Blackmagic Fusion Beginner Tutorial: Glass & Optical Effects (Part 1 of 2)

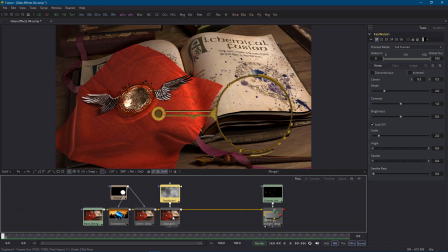(8:15)
We want these imperfections to be quite small to contrast with the large scale bulge we already have,
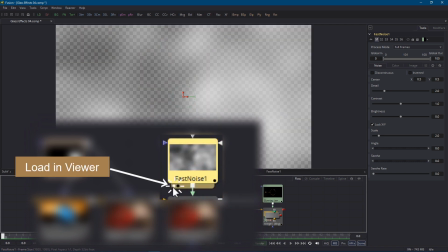(8:21)
so I'll take a look at the fast noise by itself and I'll crank the scale right up to 30.
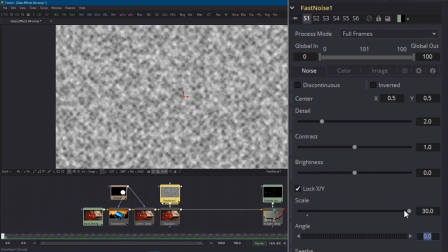(8:27)
Now let's switch back to the Displace node and take a look at what it's doing.
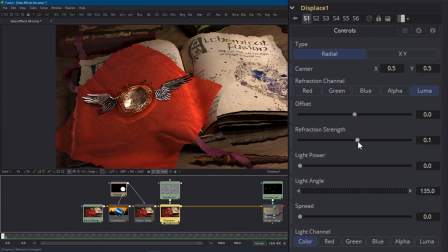(8:31)
The Displace node is set to radial, so if I drag the refraction strength slider, you can see that it's scaling pixels out from the center of the image.
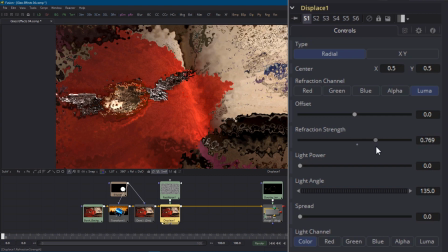(8:39)
The white regions of our fast noise will scale pixels quite far, and the black regions won't scale them at all.
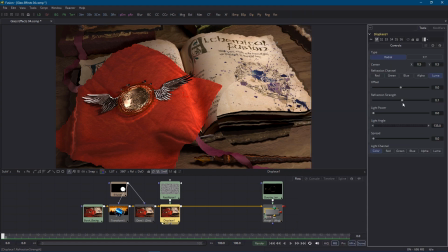(8:46)
Even when I set the strength back to the default of 0.1, you can see that there's more distortion around the boundaries of the frame, further from the center. There's actually a manipulator handle to control the center of the displacement, but it's a red handle against a red background, so it's pretty hard to make out, and I'm now starting to regret my original choice of fabric colors.
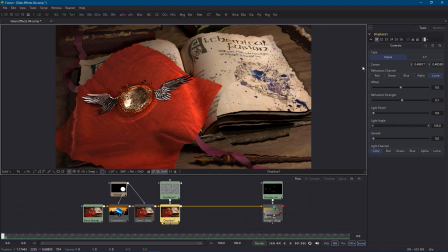(9:04)
In any case, we need to connect the center of the displacement effect to follow the lens around,
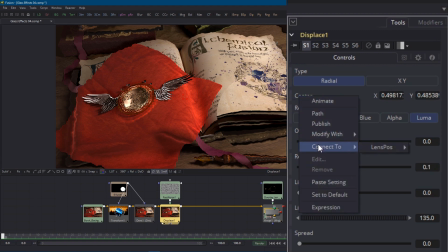(9:09)
so yet again, we'll right-click on the center parameter and connect it to the lens position.
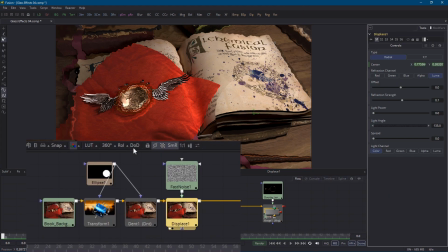(9:14)
And obviously, we need to connect our mask to this new effect, so that only the lens region gets distorted.
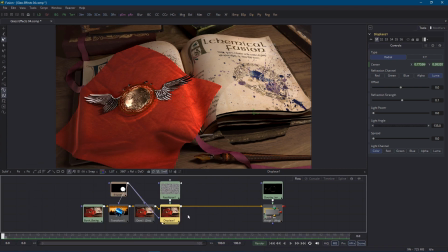(9:21)
I've kept the overall effect fairly subtle with a refraction strength of 0.1. You might want to crank it a bit higher, but remember that most of these effects become more noticeable and exaggerated when the lens is moving, as it will be in the final render.
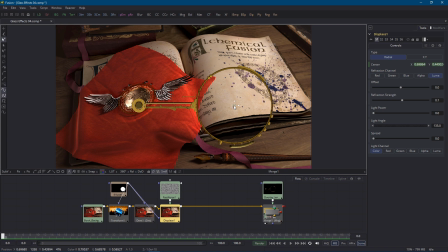(9:34)
There's one last thing I almost forgot. If we're going to be fussy, we actually want the fractal noise pattern to move wherever the lens does, otherwise the imperfections will swim across the surface of the glass when it moves. So connect the center parameter of the fast noise node as well.
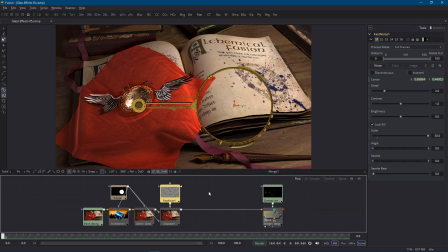(9:50)
The next thing we're going to add is some depth of field blur, but doing that reveals a shortcoming with our node graph. Let's throw in an ordinary blur node with a blur size of 10 pixels to see what I'm talking about. We'll replace this with a proper depth of field later. Now let's mask the blur so that the lens region brings focus to the image.
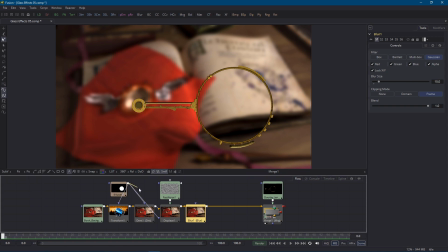(10:10)
If I connect it to the existing mask node, it looks blurry inside the lens instead of outside it. That actually looks a bit like frosted glass, but it's not what I'm after, so I'll disconnect that. One approach would be to duplicate the existing mask with copy and paste, connect it to the blur, and invert it.
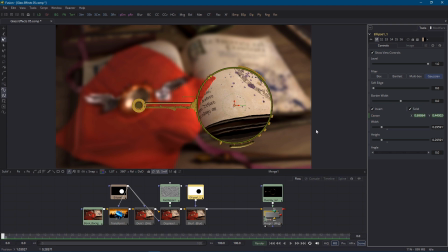(10:29)
That works okay, but now I have two separate masks, and I'll need to keep their position and other parameters in sync. Of course, we've already looked at connecting parameters, and Fusion also has a feature called instancing, which can help keep duplicate nodes in sync, but that's for another day.
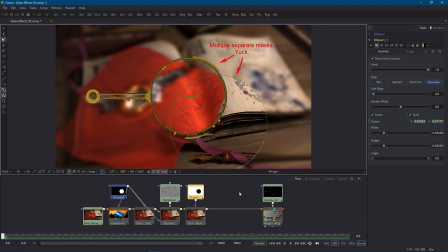(10:45)
And as we add more effects to the glass, such as dirt and reflections, we'll have to connect each one to a mask, and possibly even add more masks. Now, that approach definitely isn't terrible, but I think there's a better solution, which enables us to use a single mask for everything.
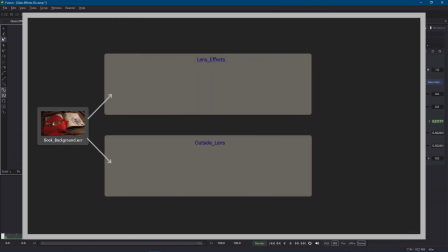(11:01)
We can create two parallel branches in our flow. One branch can add all the glass effects to the entire frame, and a second branch can apply all the effects which belong outside the lens frame, such as the blur. Then we can combine these two branches with a merge node in a single mask.
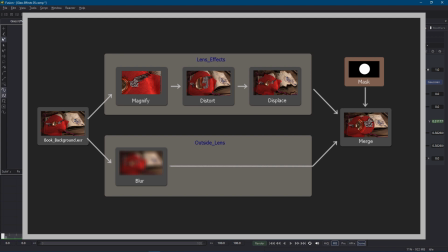(11:18)
This will make the flow much easier to work with as we move forward. Let's go ahead and do that now.
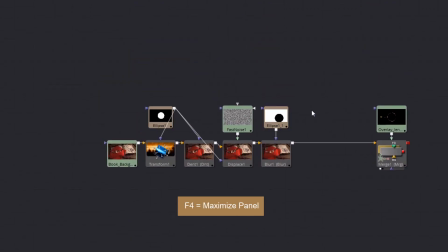(11:23)
I'll maximize the flow panel and get rid of the second mask, which we don't need. I don't want to delete the original mask, but I do want to disconnect it from everything, so I'll shift-drag it to do that.
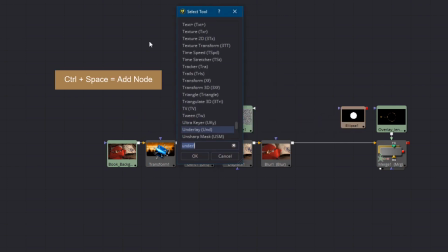(11:34)
Now I'll add a couple of underlay nodes and rename them, one for the lens effects and one for effects surrounding the lens.
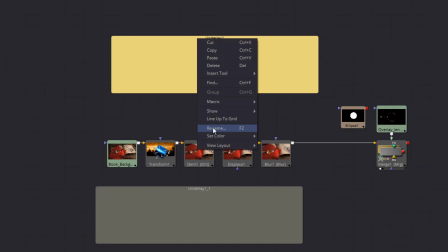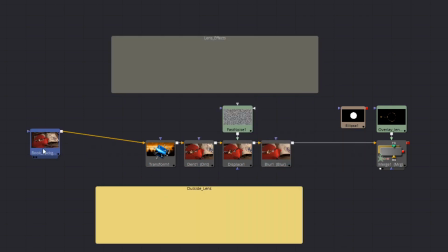(11:47)
All the glass effects go on the top branch and the blur goes in the bottom.
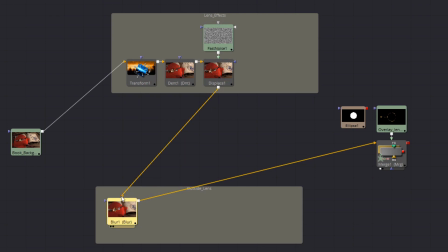(11:52)
I also need to reconnect the blur so that its input is the original EXR. Now, to layer the top branch on top of the lower branch, I'll drag the last output knots together to automatically create a merge node. I can now connect the ellipse mask to the new merge and I'm done. I'll just tidy up the layout a bit.
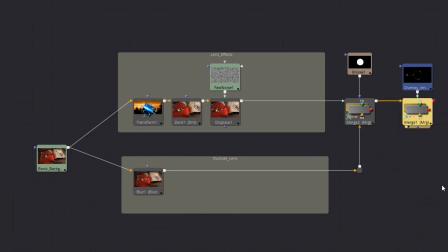(12:16)
To make sure that I haven't busted anything, I'll go back to the viewer and drag the mask around.